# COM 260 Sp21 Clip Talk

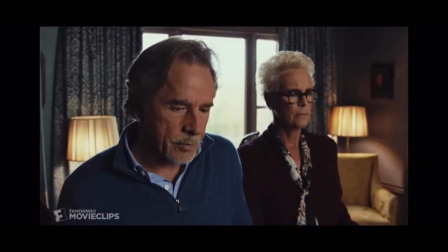Well, and he's done what none of us were strong enough to do. Maybe this might finally make you grow up This might be the best thing that could ever happen to you Thank you, my mother, ladies and gentlemen Look, this is not going to be easy for you
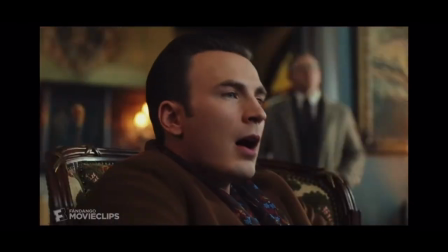But it'll be good Nothing good is ever easy Up your ass, Joni You've had your teeth in this family's tit for a long time Up your ass? Oh, very nice Matter of fact, eat shit How's that? In fact Do not use that word in front of my son.
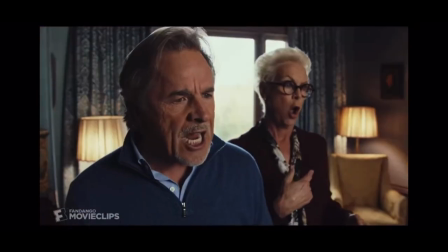Eat shit. Eat shit. Eat shit. Eat shit. I would slap that smug smile.
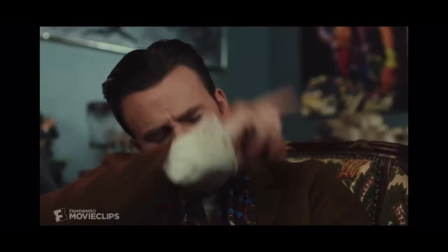Definitely eat shit. Eat shit. We can all eat shit.
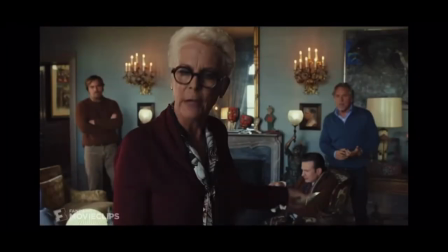Okay, so starting off with this shot, actually in a number of shots within the scene, there are multiple characters included in the frame, and they're often standing on different planes to give the frame some depth. So the technique also gets more value out of which famous actors are on set, so to give them more screen time.
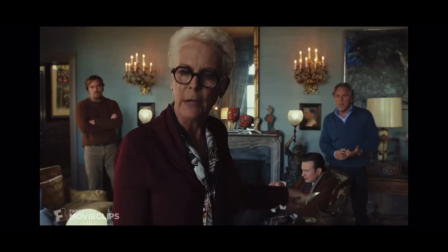So Johnson places actors in a triangular shape in a few different shots, this one being one of them. So we see Harlan's daughter Linda right in the middle of the frame with her brother Walt, who's played by Michael Shannon, on her right, and her husband Richard, who's played by Don Johnson, as well as Ransom on the left.
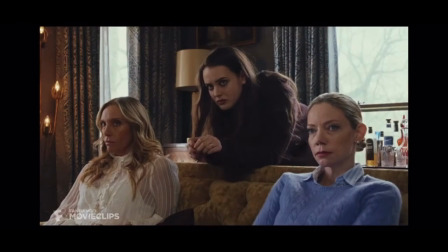It's the same kind of idea as the triangular shape to give the frame some depth. So in this frame depicted are Donna, who's played by Riki Lindholm, Joni, who's played by Toni Collette, and Meg Thrombey. who's played by Katherine Langford, and we see Meg leaning over a couch in the middle and the two older women sitting on either side of it.
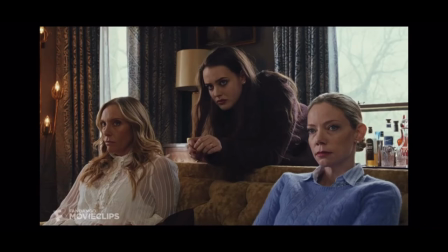So this shape in both of the shots gives the frame like a more balanced look with one actor in the middle and one or more on either side of him or her.
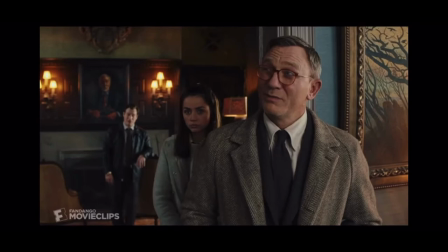This is another shot that I noticed has a lot of depth. So in this frame we see Detective Blanc in the front, Marta, who's Harlan's caregiver, and you know arguably the main character who's played by Ana de Armas, standing like slightly behind him, and then Detective Trooper Wagner,
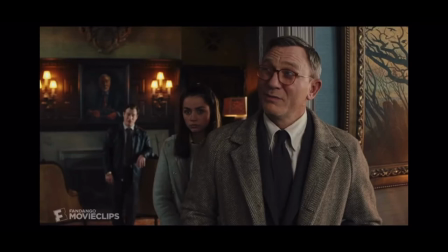who's played by Noah Segan, who's a little bit of out of focus behind them, and cleverly, the director, Johnson, also used a framed photo of Harlan as a prop on the back of the wall to provide like even more depth to the shot.
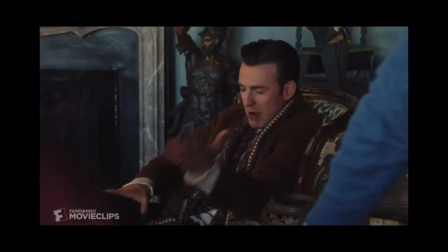This is also a really interesting sequence that's within the scene that I wanted to point out. So in the sequence, Ransom is having two conversations at once, one with his parents, Linda and Richard, and one with Joni. So to give the illusion of both conversations without having everyone in the frame at one time,
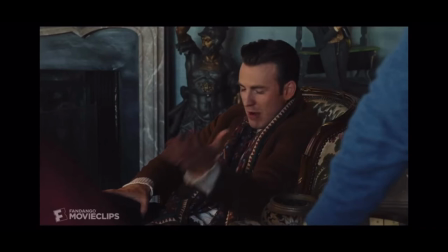Johnson filmed two different angles of Ransom simultaneously, which covered both of the eyeline matte shots, and so it cuts back and forth between Ransom, his parents, and Joni. So in this frame, we see Ransom's left side profile from Linda's point of view, which is over Richard's shoulder.
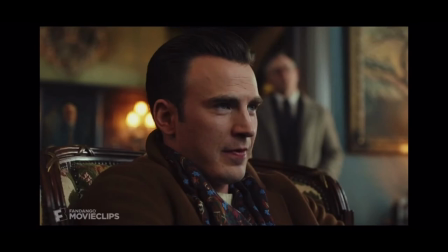And then depicted here is a shot of the right side of Ransom's face where he's looking off screen to the left where Joanie is sitting. So the two separate conversations and eye line matches in one scene must have been like incredibly hard to execute.
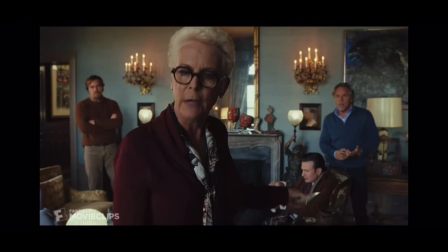Starting with this first shot that we looked at, I just wanted to note that there was like plenty of mise-en-scene aspects in the scene that gave it a really like realistic appearance. So for example, the set in the movie is a real mansion in Massachusetts. and it was filled with like a ton of different props like portraits,
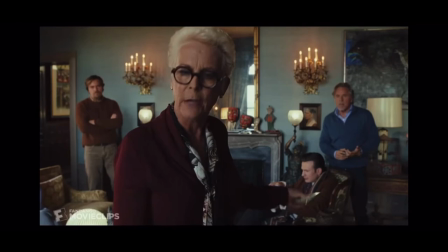sculptures, other works of art, and plenty of like antiques and other items on the tables so that the viewer always has something to look at. So fortunately for him the way his crew decided to set everything up was that the large number of props in the background of his shots didn't look too busy.
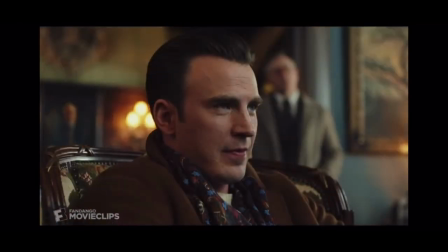And again coming back to this shot of Ransom looking off at Joni who he's having a conversation with. I think I think lighting is also a major aspect of mise-en-scene that sometimes gets overlooked. So Ransom is looking off screen at Joanie and his face on the left side of the frame is shadowed and on the right side it's really well lit.